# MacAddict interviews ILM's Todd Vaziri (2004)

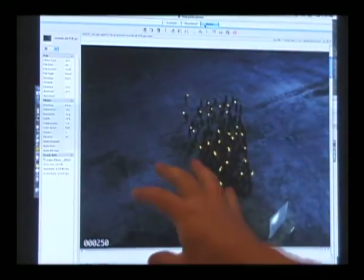251s
And it looks kind of odd, they're just in that little clump, but that's because then they would move over a little bit in properly defined areas. So the first step was trying to get all those crowds together and to try and make it look like one unique big crowd.
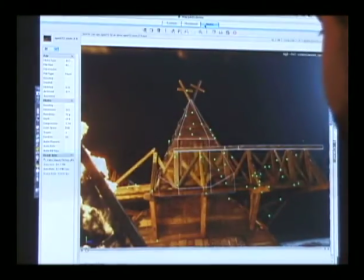266s
This is an image of our the match move that was done for this shot.
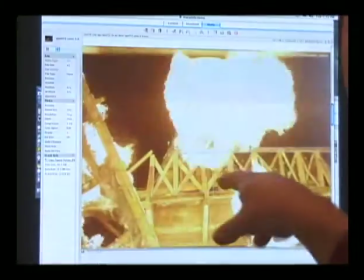272s
The match move is basically kind of trying to recover in the computer where the real camera was moving around,
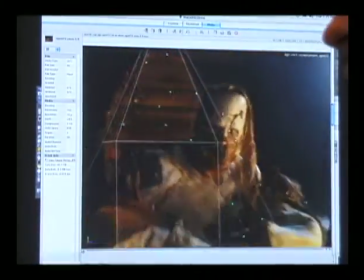279s
so that when we put our CG elements into the shot, they look like they actually exist. Yeah, a lot of 2D tracking of various points, extrapolating where those points are in space, and this is what we get out of it.
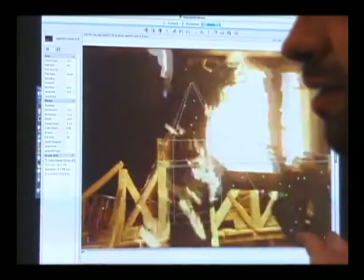293s
So this is the basis of 3D compositing.
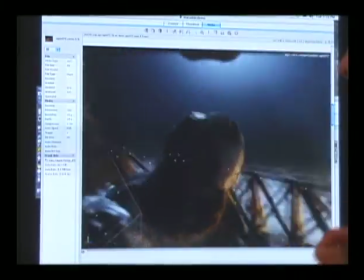296s
So we have that very accurate computer graphics camera that represents what's happening in the real world. So that when we just put our cards out in that world, in that space, we know it's all going to track, we know it's all going to line up.
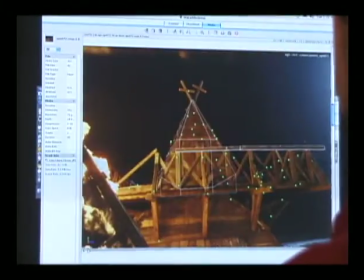311s
So, but basically, as you can see this big pan around, traditionally what we might have done is taken all those crowd elements and basically put them together into one big crowd and track that in.
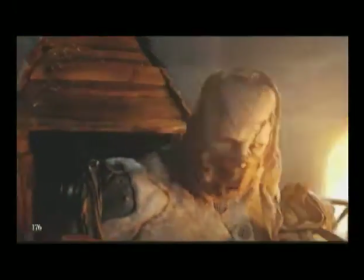323s
Well, in this case, that wouldn't necessarily work because this camera move is so radical.
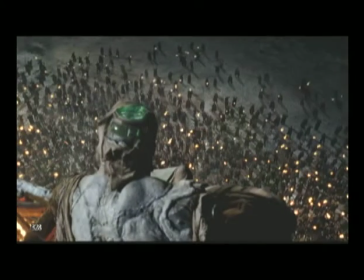328s
It would, at the very beginning of the shot, the crowds would have looked very warpy and very odd because everything might look fine at the end of the shot,
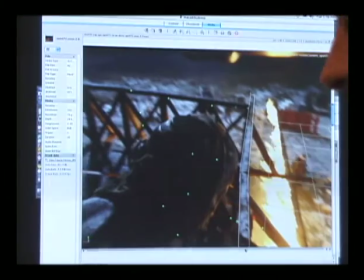337s
but right around here, when the camera's panning and moving and tilting, there's all sorts of parallax and perspective issues that wouldn't work properly if it was just a card. You know, as good as that crowd might look, near the edges of the frame, it would look very warpy and smeary, and we didn't want to do that at all.
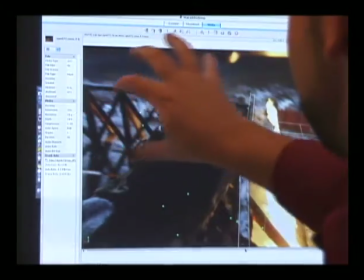354s
And also, we wanted to have more people kind of surrounding the windmill, so that approach wasn't going to work.
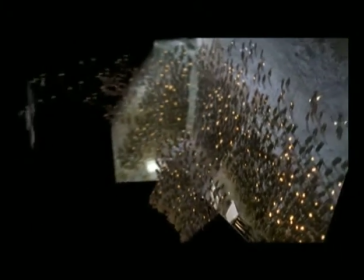362s
So what we did in After Effects is basically layered the crowd in a kind of a
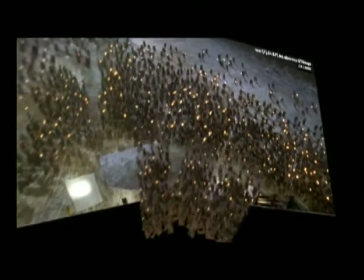370s
dome type way so that the camera, when the camera spins around, these guys won't be warped, these guys won't be warped,
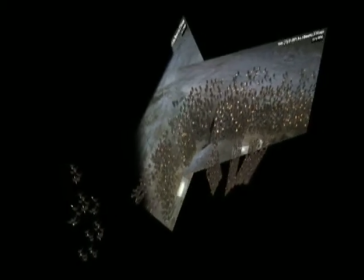377s
so you can see how these are lined up in space. They didn't want just large, dense clumps. They needed to have some stragglers that were, you know, like, where's the party? You know, what's going on? I missed the meeting.
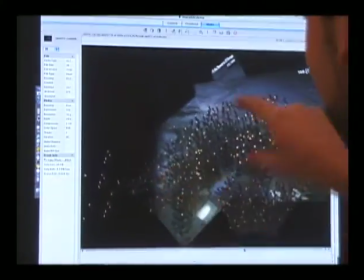388s
I don't know where to stand. So these guys over here were articulated out of you could see like these guys out here. We just trimmed them out of that shot and put them in another area. So they are being cloned and put all over the place.
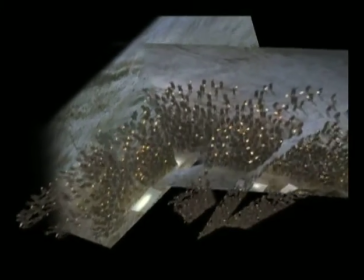404s
Here's another representation of where they are in 3D space. So this gives us a lot more flexibility with the camera move. Then I could just say, okay, these guys need to be a little bit more to the right, a little more to the right. No chance of odd warping or distortion or anything like that.
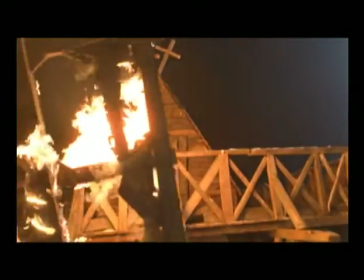419s
So at the beginning of the shot, although we do have some real live action fire and explosions, this is supposed to be very exciting.
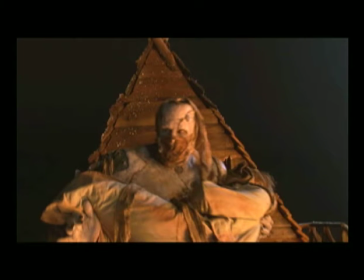427s
We want more fire, we want more explosions, more smoke, and also the sky isn't particularly inspiring.
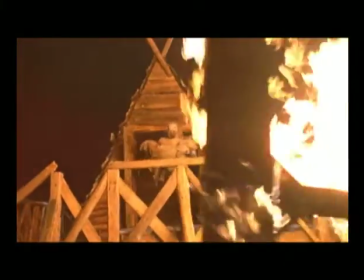432s
So basically, using that match move, we were able to layer in various fire and explosions and things like that.
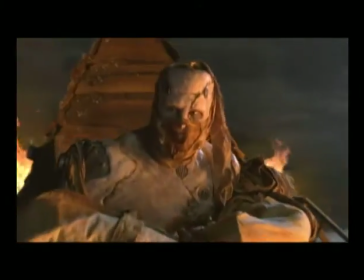440s
Here you can see the sky being layered in and these explosions and smoke and things like that.
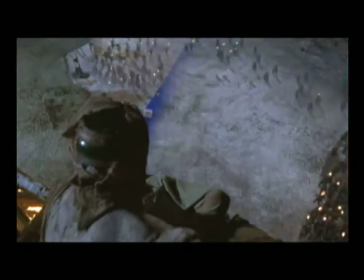445s
And then kind of showing you the before and after. Here are all the layers of people.
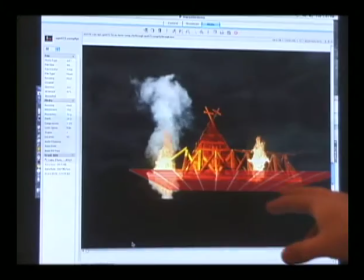451s
And this is actually a really good description. Basically, I took the camera and I pulled it back so we can see all the 3D layers.
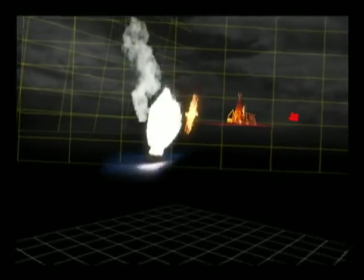460s
So here are the layers of fire and of smoke and of the sky, and how they all exist in that 3D world.
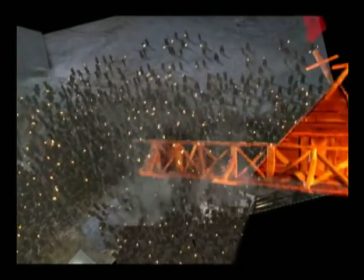469s
And the great thing is that it's all happening in the composite, so that we can make all of the
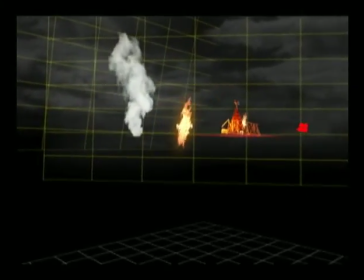475s
color and edge changes that we want and not have to go through different steps.
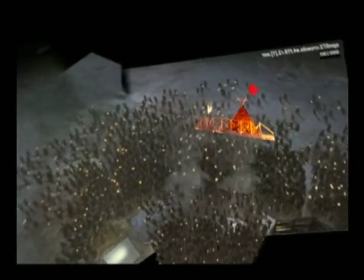480s
We don't have to go into Maya or any other 3D programs. We can do it all here in the composite. And these are all just flat cards that,
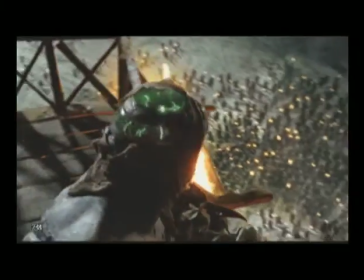488s
when properly angled to the camera, they're very convincing. It's surprisingly powerful.